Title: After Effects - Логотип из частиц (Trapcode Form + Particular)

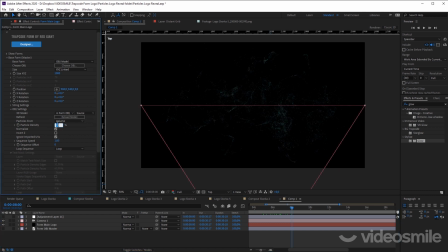вот предположим где-нибудь до 8 секунды мы с вами сделаем эту симуляцию чуть-чуть визуализирую их лучше
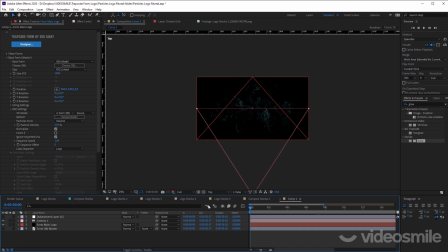отлично и теперь переходим к анимации камеры для этого нам потребуется
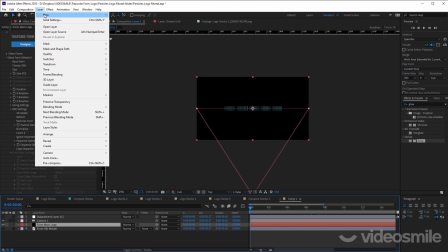создать ноль объект player new null object и
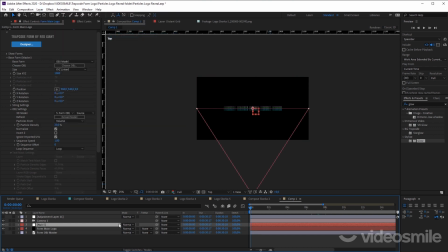сделать его трехмерным если не видите иконок трехмерности нажимаем сюда вырубаем кубик и парень тим нашу камеру камера
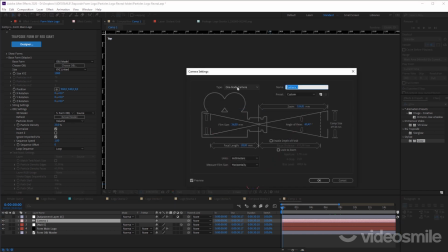кстати если два раза по ней кликнуть, проверьте, чтобы ее тип был однонодовая камера. Потому что у двухнодовой камеры у нее есть так называемая точка интереса. Это по факту и есть ноль, на который она как бы всегда ориентируется и за которым она следует.
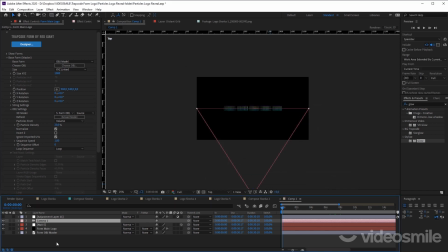Вот, а я выбрал здесь однонодовая камера. Она чуть проще в настройках. Так, запрентили. Значит, камеру на ноль. И проверяем.
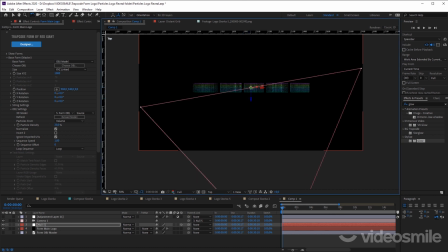Если я выберу ноль, выберу инструмент поворота, начинаю вращать вдоль оси Y. Там должен быть значок именно, чтобы вращать вдоль оси у. Вот у меня есть какой-то поворот. Ну и давайте сделаем уже анимацию. Значит, раскрываем трансформацию. Что я буду анимировать? Я точно буду анимировать ось Y. Вот эту. Y rotation.
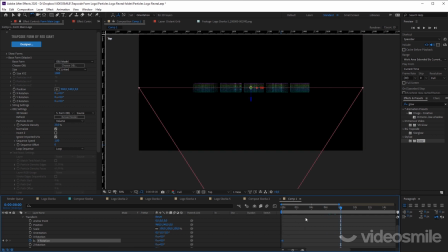Time. Раз. Ключ. И восьмая секунда. Два. Ключ. Так. И еще наверное можно ось Z заанимировать. Пока я не знаю как. Поэтому пока просто намечаю анимацию только. И возможно еще масштаб. Да. Масштаб будет у нас отвечать за приближение. Так, ставим.
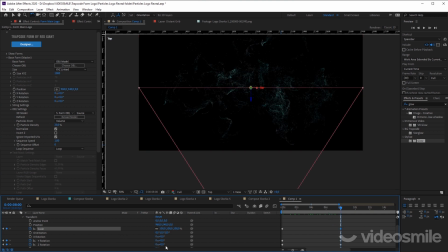И давайте настроим уже финальное положение. Кручу ось Y, немножко разворачиваю это. Давайте посмотрим на активной камере, как это выглядит. То есть, вот видите, мы ушли от такого варианта и перешли к такому варианту. То есть, чуть-чуть под углом встали. Дальше можно приблизиться.
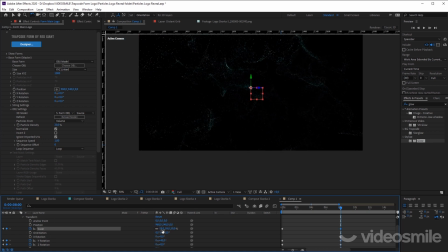Видите, мы ближе к этим частицам становимся Немножко И слегка развернуть Z Rotation Ну, сделать такое ощущение, что мы там еще Как будто бы выныриваем Из-под этих частиц Так, и проиграем В обратном порядке
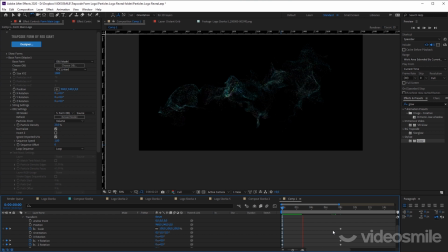Нажимаем Play Видите, частицы Не так ровно собираются за счет движения камеры Сейчас слегка подождем
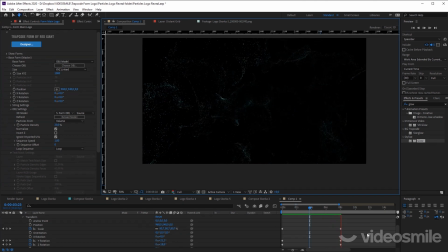У меня еще немножко приторможает Так как запись идет у вас, я думаю, если компьютеры мощные, то должно поживее все это дело проигрываться. В общем, как-то так это сейчас выглядит. Ну и не забывайте сохраниться.
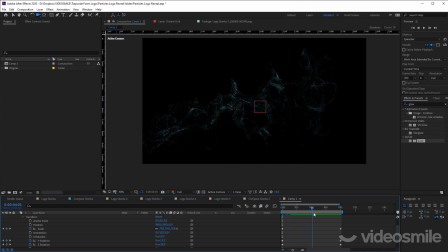Ну и теперь можно заняться наведением красоты, а именно настройкой глубины резкости в нашей камере, чтобы те частицы, которые были ближе, они были в фокусе и, соответственно, все, что сзади, у нас размывалось.
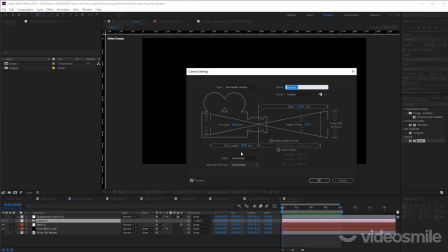Давайте я для этого два раза кликну по нашей камере. И здесь включаем функцию Enable Depth of Field. Кстати, посмотрите, у меня вот такие настройки изначально стоят. Просто это важно, иначе у вас будет немножко рассинхрон с тем, что у меня.
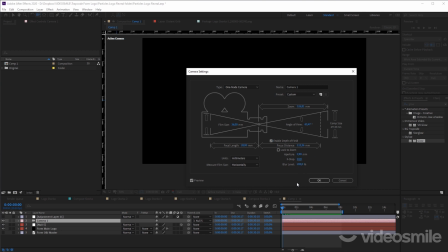Давайте поставим ровное число 10, например, F-Stop, Blur Level 200. Нажимаем ОК.
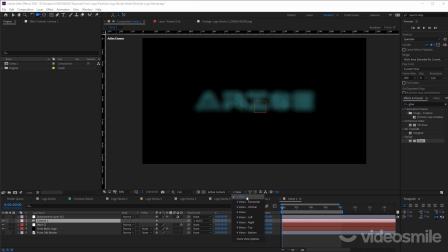Ну и видим сразу все в расфокусе. Давайте зайдем на вид сверху. Для этого здесь выбираем активную камеру и вид сверху, Top.
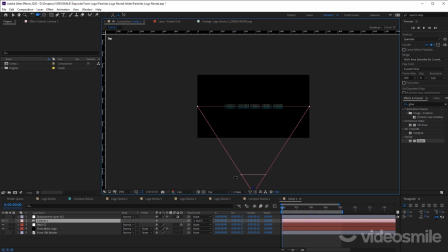Вот видим, где у нас фокус сейчас находится. Вот эта вот плоскость, она отвечает за то, что у меня в фокусе. Чтобы это настроить, я раскрываю камеру, камеры, опции. И здесь выбираем фокусное расстояние, фокус-дистанц. Давайте выставим его по моим частицам. Вот так вот. И я это дело все фиксирую.
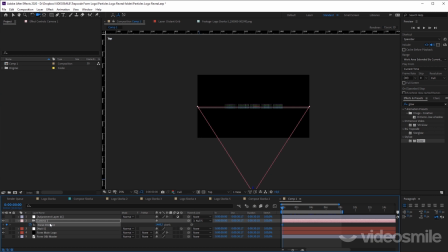То есть нам придется это все... Можно U, кстати, нажать еще, чтобы отображать только этот параметр. Нам это все придется контролировать прямо по ходу движения. Потому что какие-то частицы будут приближаться. Вот здесь вот, например, в дальнем самом состоянии я не хочу видеть вот эти серединные частицы.
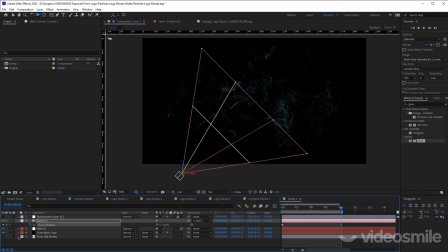Я хочу видеть то, что у меня ближе. Поэтому я ставлю где-нибудь вот здесь. Но мы сейчас проверим это все дело. Так, а в середине, в середине я чуть-чуть вот так вот сделаю. То есть вот этот вот фронт-частиц у меня будет в фокусе.